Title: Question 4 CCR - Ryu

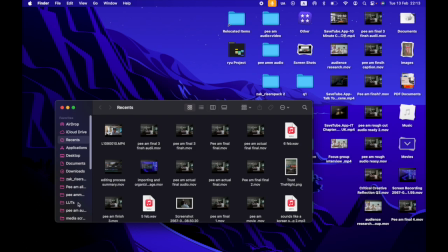[8:23]
After we imported the photos, we started to organize each of the shots and sounds through the use of folders.
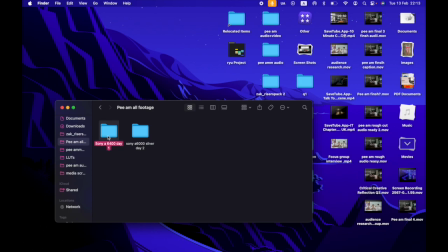[8:30]
We split all the footage into day 1 and day 2.
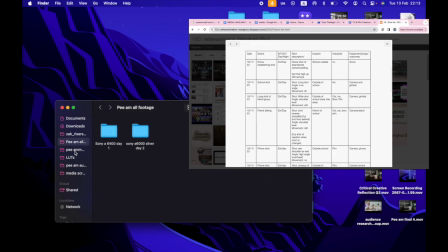[8:34]
After that, we compared it to our shot list and then organized the footage and sounds into individual shots in order.
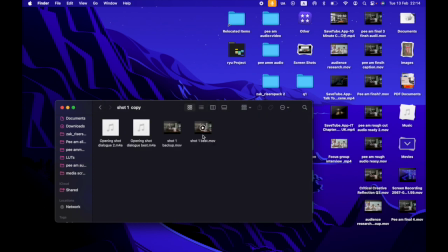[8:42]
This was because it will be very clear for the editor. This also reduced editing time overall.
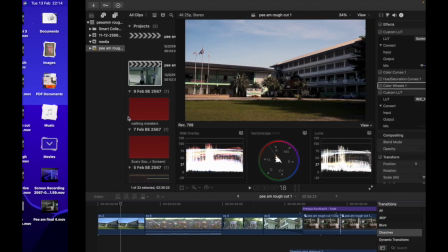[8:52]
For editing, we decided to use an app called Final Cut Pro, which is an app from Apple.
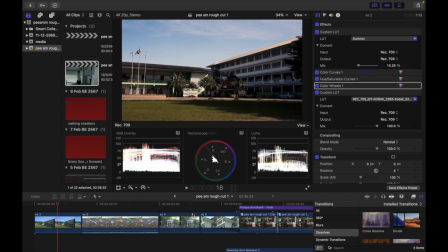[8:59]
This is because all of our group members uses MacBook, so there would be maximum compatibility with the app. As you can see, this is my final edit of the film.
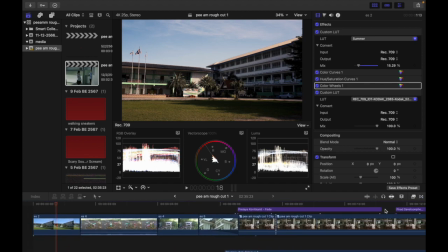[9:13]
When we started editing, we can just drag all the clips in order into the software. There is also a feature to the left where you can switch between different projects and drafts.
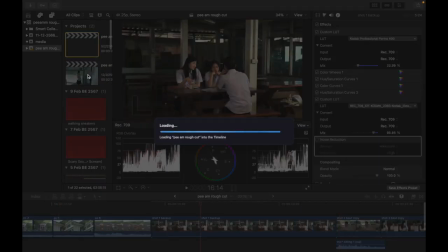[9:26]
As a result, we can see the difference between each draft, which is very useful in improving our edit.
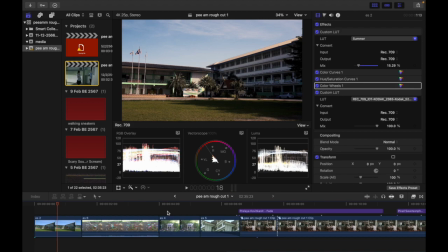[9:34]
Final Cut Pro also has this amazing stabilizer feature, which can make our shot more smooth.
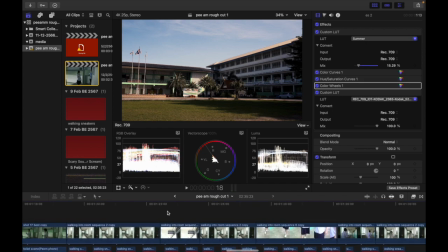[9:41]
We used this feature in the tilting overhead boom shot.
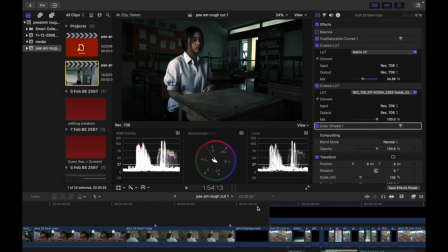[9:45]
It really helped us to make the scene more smooth, which made it look extremely professional.
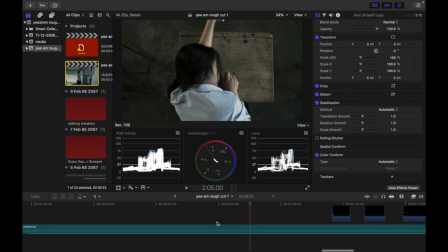[9:52]
For all of the dialogue, we used the voice isolation feature, which rounds out all of the background noise.
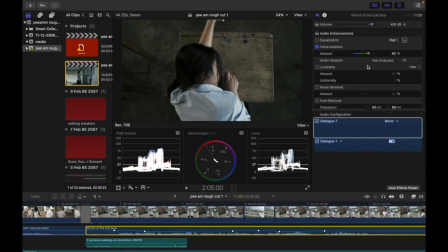[9:59]
This made our audio extremely clear, which adds on to the realism and the professional look. I can also make graphs for the audio using the keyframe feature. If some parts of the audio is too loud or too soft, I can just bring certain parts up or down.
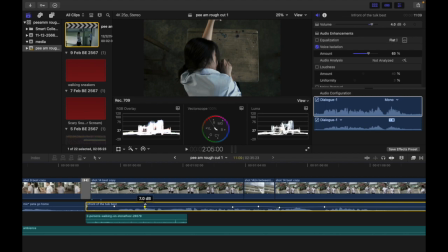[10:16]
This made it extremely convenient as we do not need to worry about the audio balance issues. There's also this fade tool where I can cross-fade the audios, making them flow smoother overall.
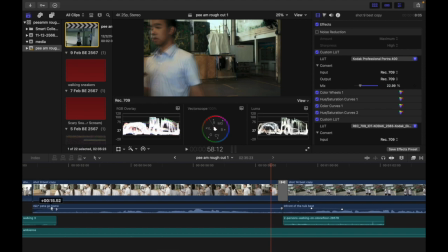[10:29]
Final Cut also provides the advanced color grading feature.
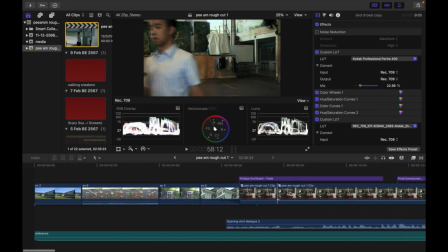[10:34]
They provide these graphs like the vector scope, the luma,
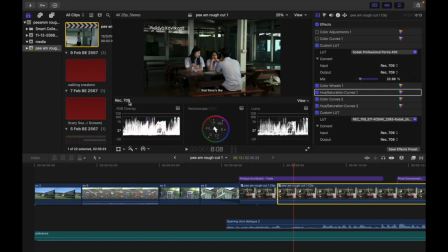[10:38]
and the RGB overlay, which is very useful as I can use them for color correction. It is also real time, so if I adjust the color wheel for example, these graphs will just change. Firstly, I use the converter to change the log footage to Rec 709.
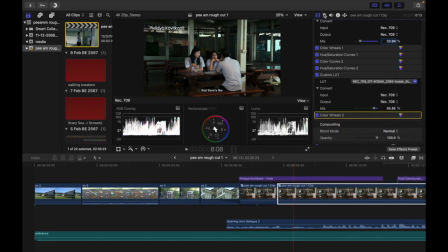[10:57]
This adds to contrast to our shot, not making them pale and dull. Next, I use the color wheel to adjust basic highlights and shadows. By looking at the luma graph, I try to put everything between the 0 and 100 mark.
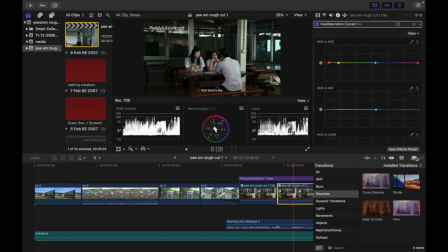[11:15]
Next, I used the hue versus hue curves to do basic skin tone correction. As Final Cut Pro conveniently has a skin tone line, I can just add a mask on the face of the character and then look at the indicator.
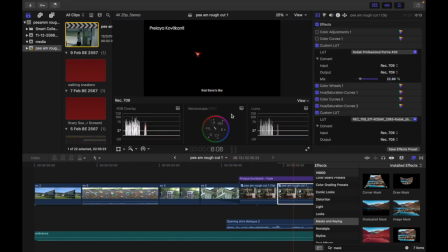[11:31]
The color wheel also allows me to play around with color temperatures.
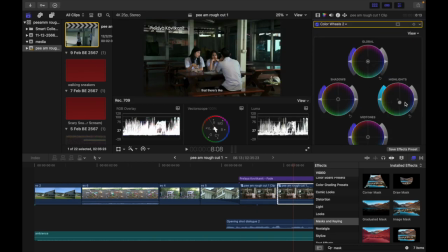[11:35]
As you can see, I drag the highlights to blue, which will make the shot more cool and eerie. If I turn off the color wheel, the shot looks extremely red and warm, which is not fitting for our movie.
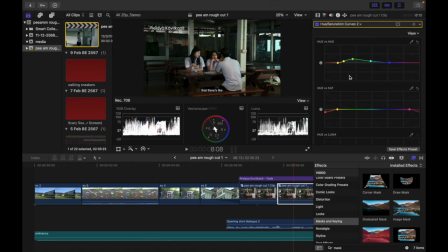[11:50]
For the rest, I played around with different graphs until it produces the shot I like.
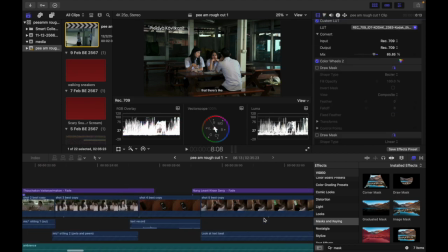[11:58]
There's also this shot right here where I played around with different hues and saturation curves.
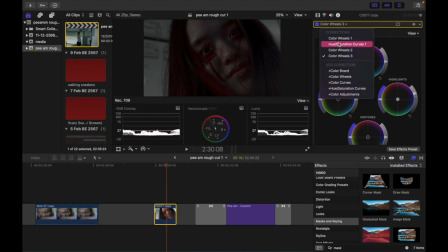[12:06]
This creates a very cool red look. Lastly, I added a film emulation LUT which I downloaded from the internet.
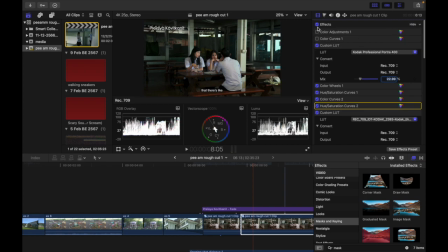[12:13]
This finishes off the picture very nicely. Here is a before and after.
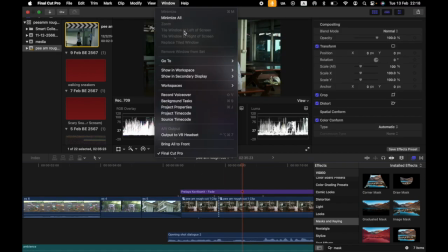[12:21]
Moreover, it also has this comparison viewer window where I can just compare each shot.
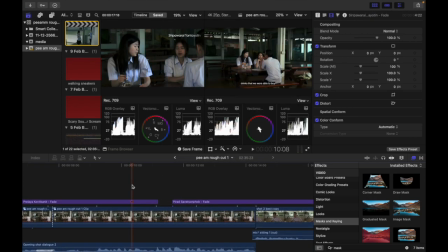[12:27]
As a result, it made matching the colors between each shot very convenient.